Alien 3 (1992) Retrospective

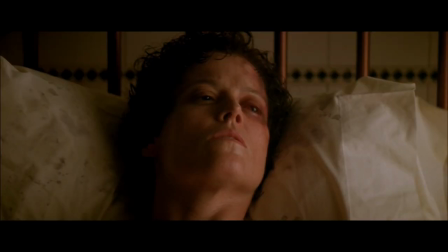28:57 Weaver and Dance have good chemistry together. However, many of their interactions devolve into one or the other trying to get information from the other.
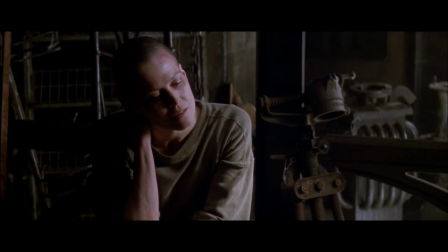29:05 That's all they talk about. And yes, I'm aware that I just described how most films use their dialogue, but here it just seems less organic and tedious.
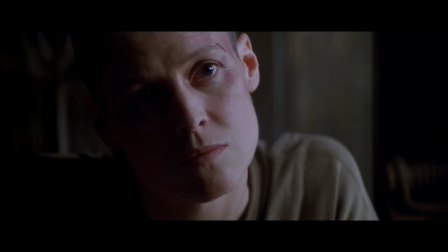29:14 I can see the puppets being puppeteered, if that makes sense. After Ripley and Clemens' discussion, we're treated to the film's first xenomorph kill. While cleaning near an industrial fan, prisoner Murphy, the dog owner, steps on the shredded skin of the xenomorph.
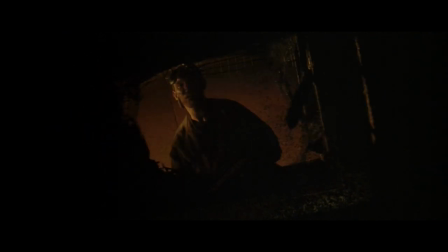29:28 Hearing a noise in a nearby vent, Murphy investigates, believing it to be his dog, Spike.
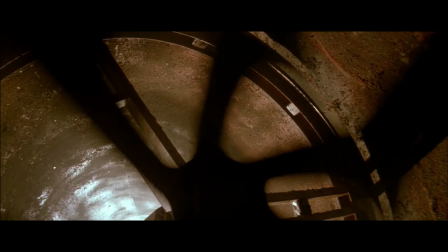29:34 Murphy isn't attacked by the xenomorph and falls into the fan, his guts flying everywhere in a brief but nevertheless gory shot.
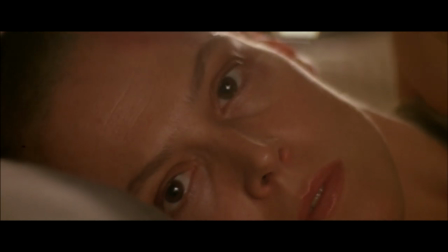29:41 Meanwhile, after waking up from intercourse, Ripley notices that Clemens has a barcode tattooed on the back of his head, a sign that he is also a prisoner.
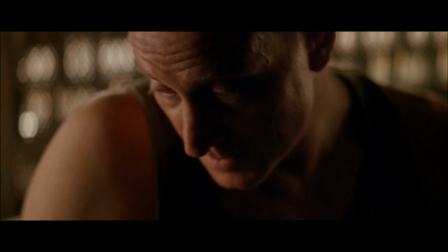29:49 We're then treated to another scene between Ripley and Clemens discussing their secrets.
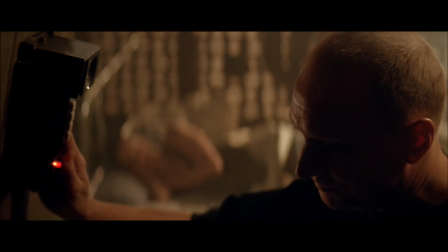29:57 Before he can explain, Andrews calls Clemens down to the fan to investigate the dead prisoner.
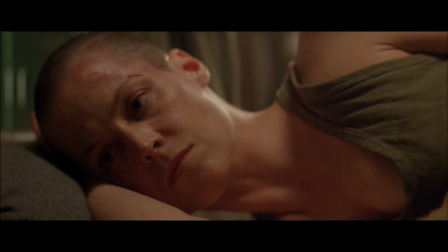30:03 The reveal of a deceased prisoner reawakens Ripley's fear of Resinomorph being in the prison.
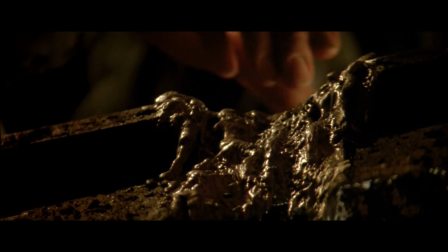30:08 At the death site, Clemens discovers an acid burn on one of the metal grates, the same burn that he saw cause Ripley to panic.
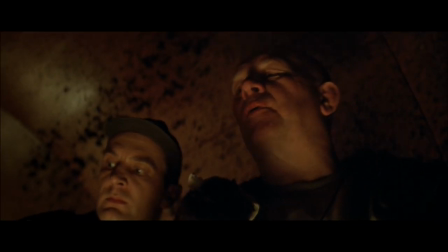30:15 During this realisation, Andrews demands that Clemens meet him in his office in 30 minutes.
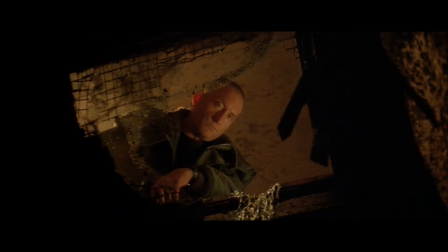30:21 With the film's first kill, let's return to the assembly cut and see how this edit treats its characters.
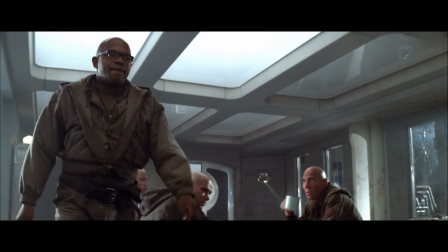30:27 Before Ripley enters the cafeteria in the assembly, we're treated to a scene where we meet more inmates in the prison.
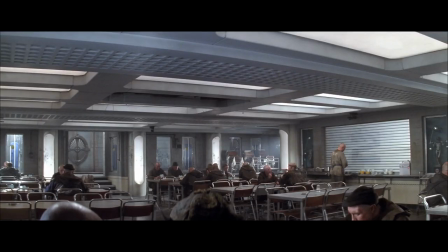30:33 So far, I haven't been talking about the extended cast of the film, that being the inmates, because there honestly it was just not much to talk about.
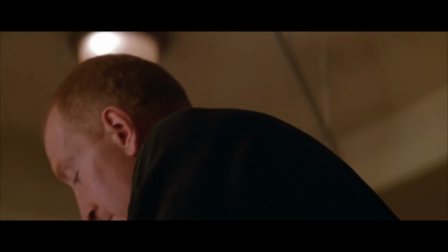30:41 Besides Dylan and Clemens, the rest of the prisoners have been given nothing to work with to make them stand out.
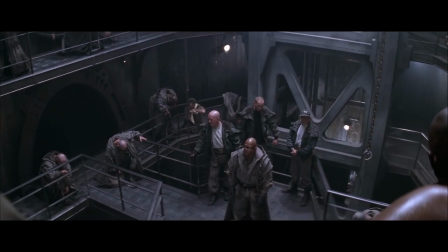30:47 It doesn't help that all the inmates have shaved heads due to a lice problem, making it hard to identify one Agent 47 from another.
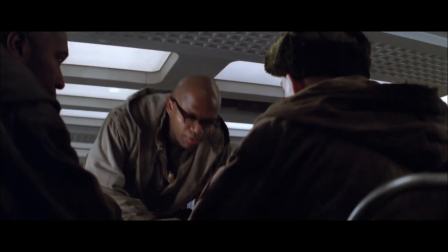30:54 However, this issue has been somewhat addressed in the Assembly, and this scene is an excellent example of that.
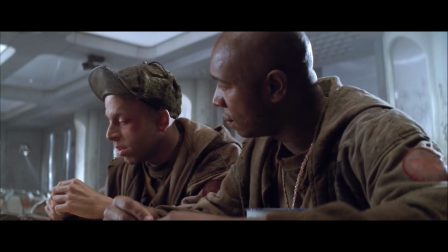31:00 Dylan settles a dispute between three of the inmates. Two of the inmates, Boggs and Reigns argue that they don't want to work with one particular inmate, Golik,
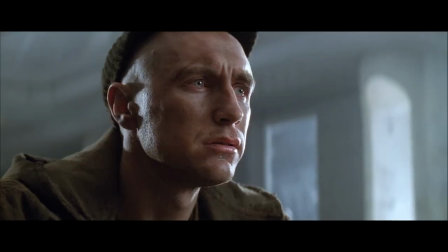31:09 as they state that he smells bad and, more importantly, that he's crazy.
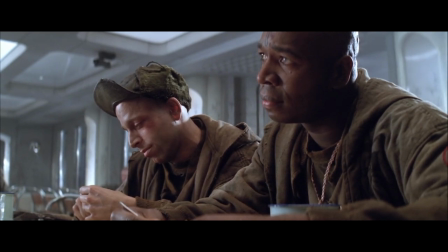31:13 Dylan refuses to grant their request, believing that Golik is one of his sheep in this flock and they must all work together.
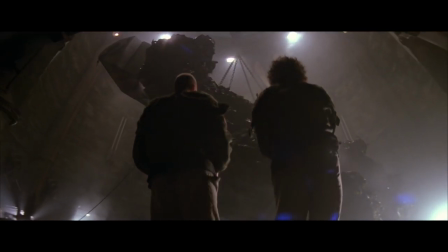31:20 This achieves two things. It gives us further insight into the inner workings and politics of this prison, and it also gives the prisoners some character.
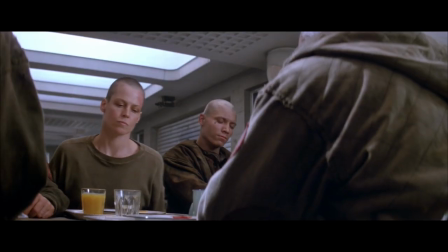31:27 Upon Ripley's entrance into the cafeteria, the scene plays out similarly to the theatrical with a few additions.
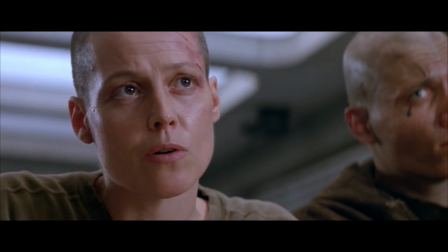31:33 Whipley questions what Dylan is waiting for, further reinforcing the theme of redemption.
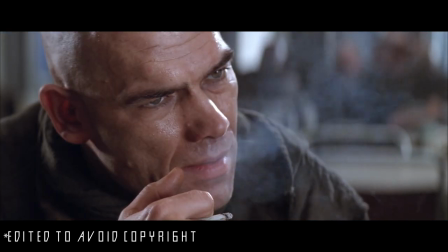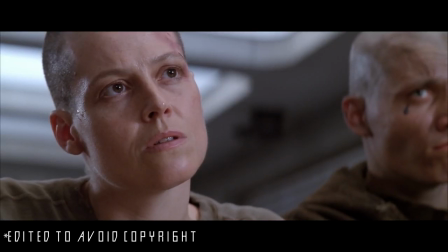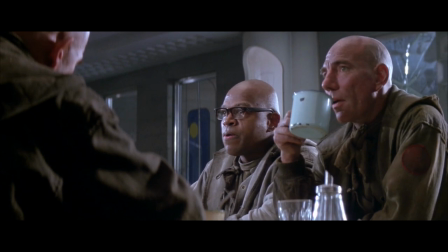31:52 Fincher may also be supporting the false sense of hope through Golic's sign of the cross movement now that we know he's insane,
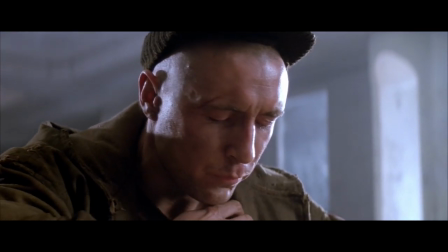31:58 a shot that was in the theatrical but now has added context thanks to the assembly. The following scenes are relatively identical to the theatrical.
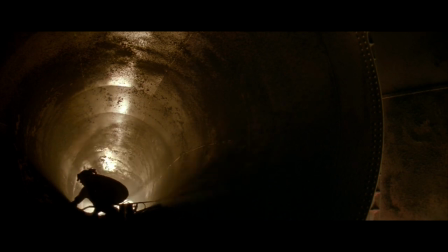32:06 Clemens and Ripley have sex, Murphy is killed by the Xunomorph, and Ripley and Clemens refuse to share information with the other.
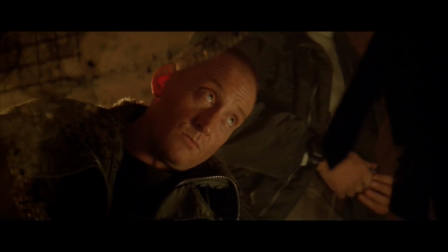32:13 Clemens is called down to the air shaft and is now ordered to meet Andrews in his office. Now that we've caught up, let's switch back to the theatrical.
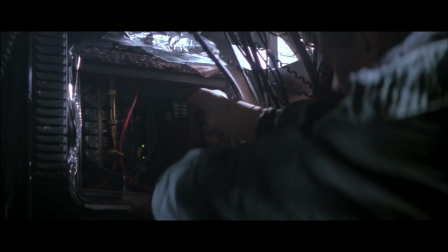32:22 Concerned that a Xunomorph may have crashed with her in the EV, Ripley sneaks out of confinement and retrieves the black box.
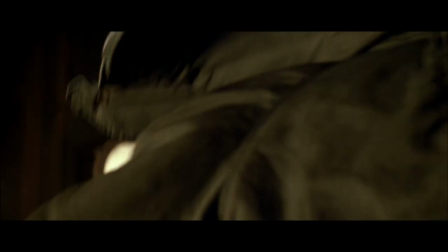32:28 She is caught by Clemens. I've been mentioning Clemens throughout this section but I have yet to really talk about him.
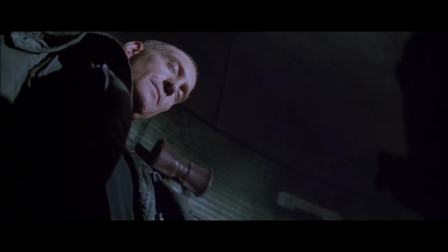32:35 I really enjoy his character. Dance does a great job conveying this damaged yet kind man who wants to help Ripley.
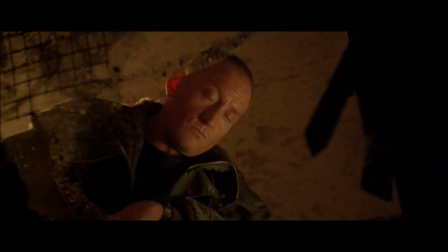32:41 He's also not an idiot. He's connected the dots and knows that what Ripley is scared about is real.
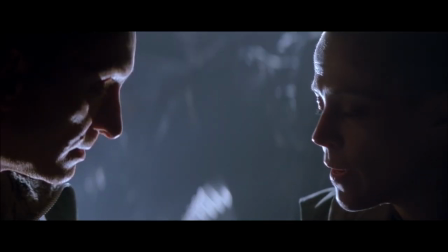32:51 While Ripley has the black box she can't access the information of our computer with audio capabilities.
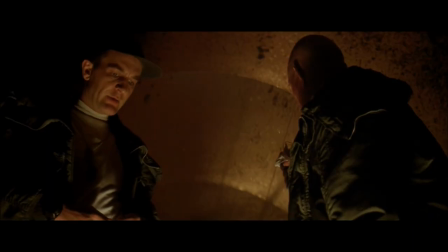33:06 Clemens cannot join Ripley in her search, as he has a prior engagement with a pissed off warden.
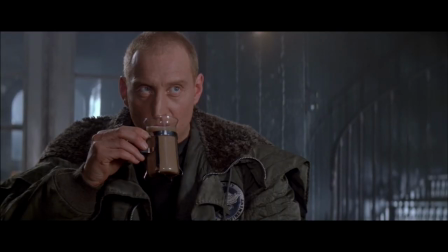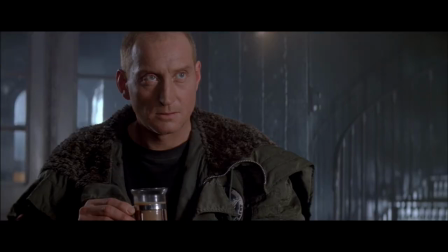33:17 This is quite a fun scene, I really enjoy Clemens and Andrews dynamic here, resulting in a great line from Clemens.
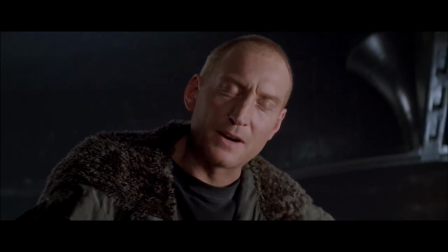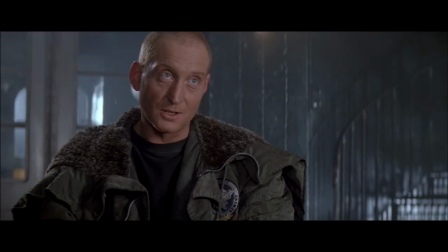33:30 Andrews is frustrated by Weyland-Yutani's interest in Ripley. He has received a high level communication from the company stating that she must be looked after until they arrive.
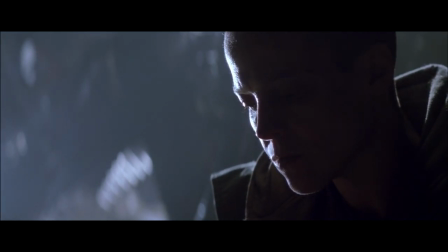33:39 Being Weyland-Yutani, they refuse to elaborate on their intentions for her or why she is of high importance.
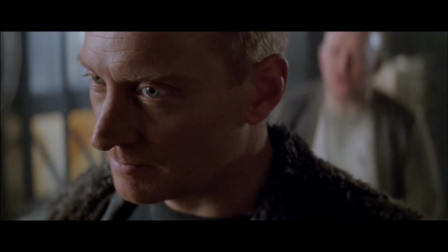33:45 When Clemens refuses to help Andrews, Andrews threatens to reveal Clemens' history to Ripley.
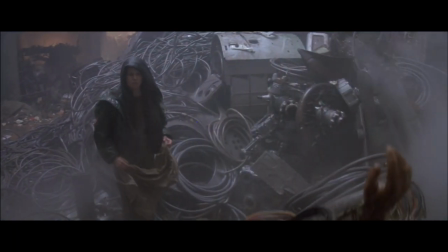33:50 Meanwhile, Ripley enters the trash heap in search of Bishop.
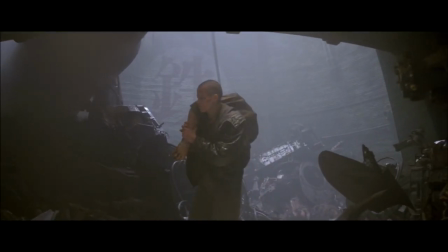33:54 Finding his damaged remains, she attempts to leave the trash dump, only to be stopped by four prisoners.
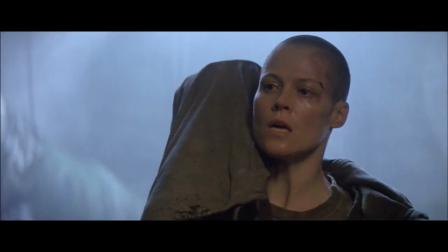34:00 We're then treated to one of the weirdest scenes in the entire film. Blocking her way, the four prisoners attempt to rape Ripley.
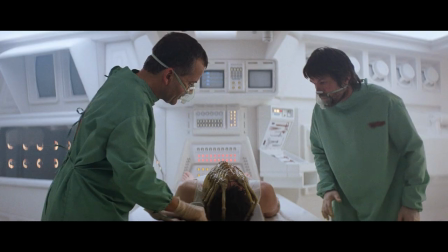34:08 The subject matter is incredibly dark and an incredibly sensitive issue. The Alien franchise has never shied away from implications of rape and the assault on the body.
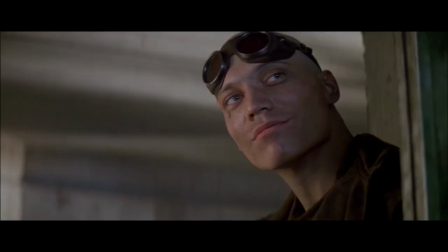34:17 However, this scene is so strange in how conflicting the tones are. We get this very dark,
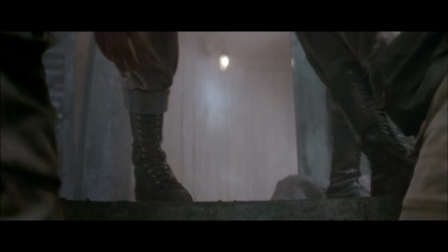34:22 brutal moment and yet the film's score decides to put a rock beat under the scene and the main rapist decides to put his goggles on and scream at the sky.
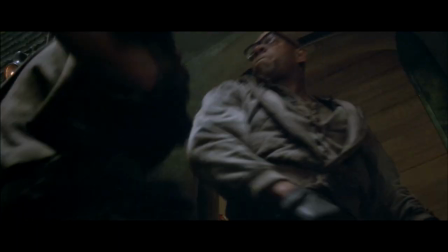34:35 It comes off as borderline comedy. Thankfully, the men are interrupted by Dylan, who attacks the men of a lead pipe.
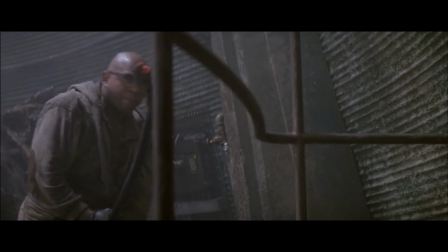34:42 The film's extremity works at this moment as we see Dylan just go to town on these attempted rapists.
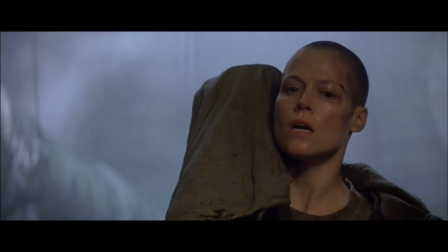34:48 It's disappointing that this scene uses Ripley in such a terrible way only for it to show Dylan's conviction in his faith and nothing else.
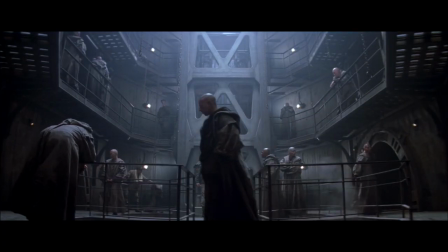34:56 It also begs the question, am I meant to care about these prisoners? Because if so, the film is not succeeding.
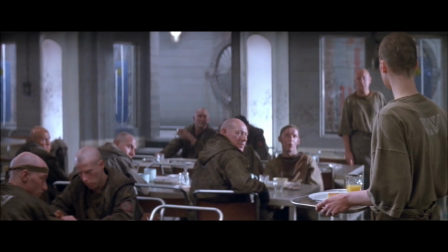35:03 Unlike the previous films, the supporting cast are terrible human beings.
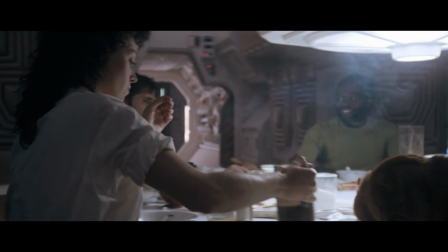35:08 In Alien, the cast were truckers, everyday men and women caught in a horrific situation.
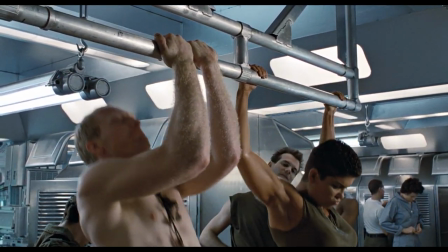35:14 In Aliens, sure the marines were arrogant and underprepared, but they were still likeable and had good chemistry that made it fun to watch them on screen. In Alien 3, it's inherently complicated to make them likeable due to their status.
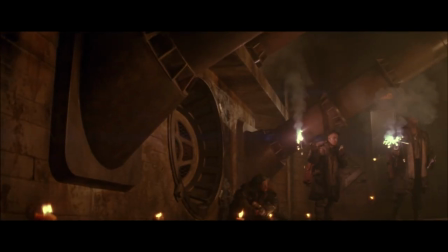35:28 Anyway, with Ripley saved, the film cuts to three prisoners surveying the underground section of the prison.
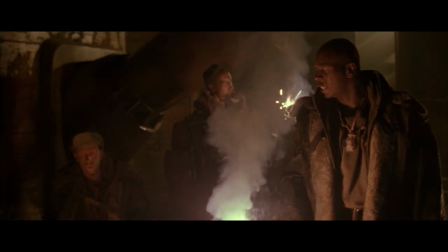35:35 This scene reinforces another aspect of Alien 3's failings, it just isn't very scary. The men notice that the candles along the floor that light their way are blowing in weird directions.
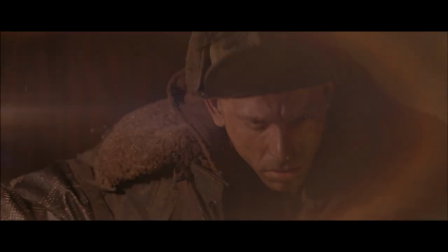35:46 Heading further to investigate, one of the men is separated from the other two and is attacked by the Xenomorph.
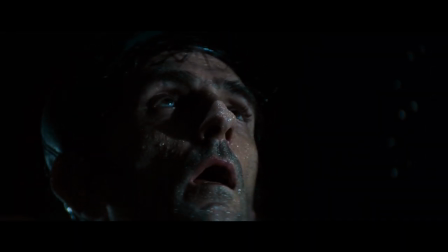35:52 It's essentially a pale retread of Brett's death in the original.
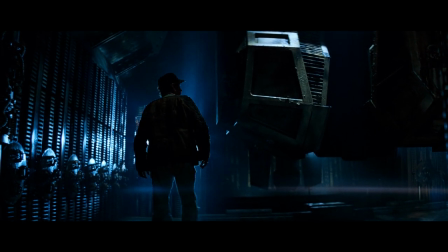35:55 While Brett's death scene was slow and patient, building the tension, it's wholly rushed and nonsensical here.
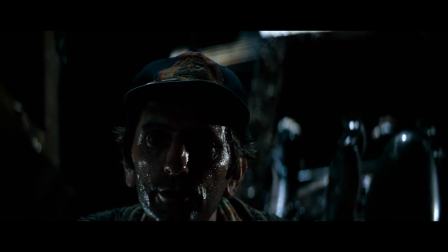36:03 For instance, in the original, we see the Xenomorph before Brett does, giving the audience more information than Brett.
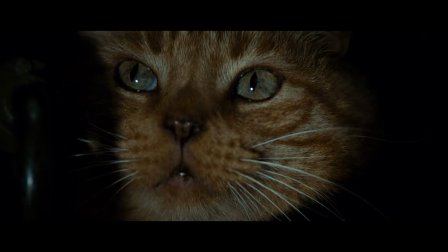36:10 That's terrifying. We can only watch as Brett falls into the Xenomorph's trap. Here, the Xenomorph appears out of nowhere and immediately attacks him.
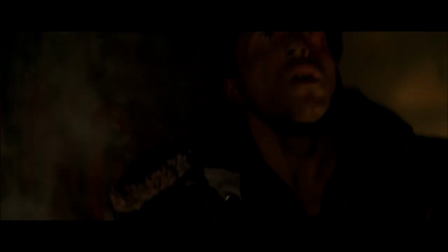36:19 It doesn't even look like it's hiding, it looks like it was right in his eyeline the whole time, and he just didn't see it.
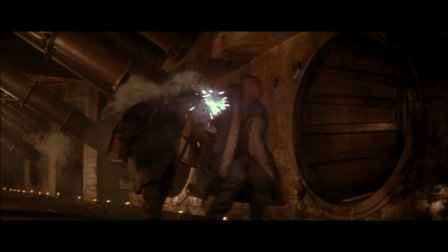36:26 The attack spooks the other two, and they run for safety. Before they can escape, one of them is killed while the other manages to flee.
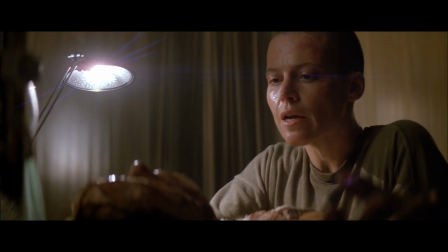36:34 We then cut back to Ripley, who manages to reactivate the severely damaged Bishop.
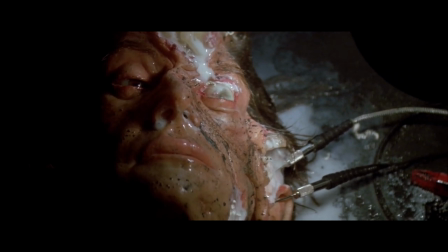36:38 Plugging him into the black box, Bishop confirms that there was a Xenomorph on board the EEV.
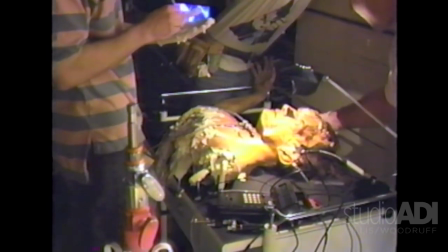36:44 Believing they could make a more convincing destroyed Bishop through animatronics than makeup,
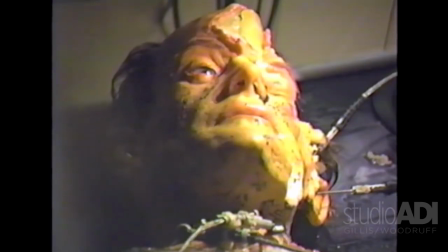36:48 the final effect was entirely used by animatronics, with a playback of Lance Henriksen's voice to help weave over her performance.
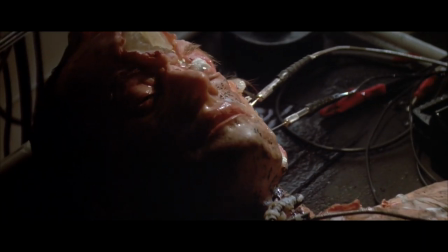36:55 The result is rather convincing. His damaged look suits the bleak and depressing world.
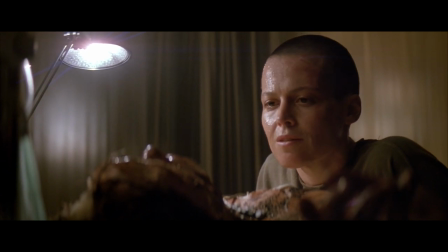37:01 After confirming Ripley of the Xenomorph's presence, Bishop pleased to Ripley to disconnect him, saying he'd rather be dead than live in this damaged state.
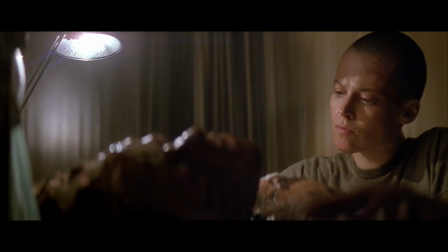37:10 Ripley grants Bishop's request.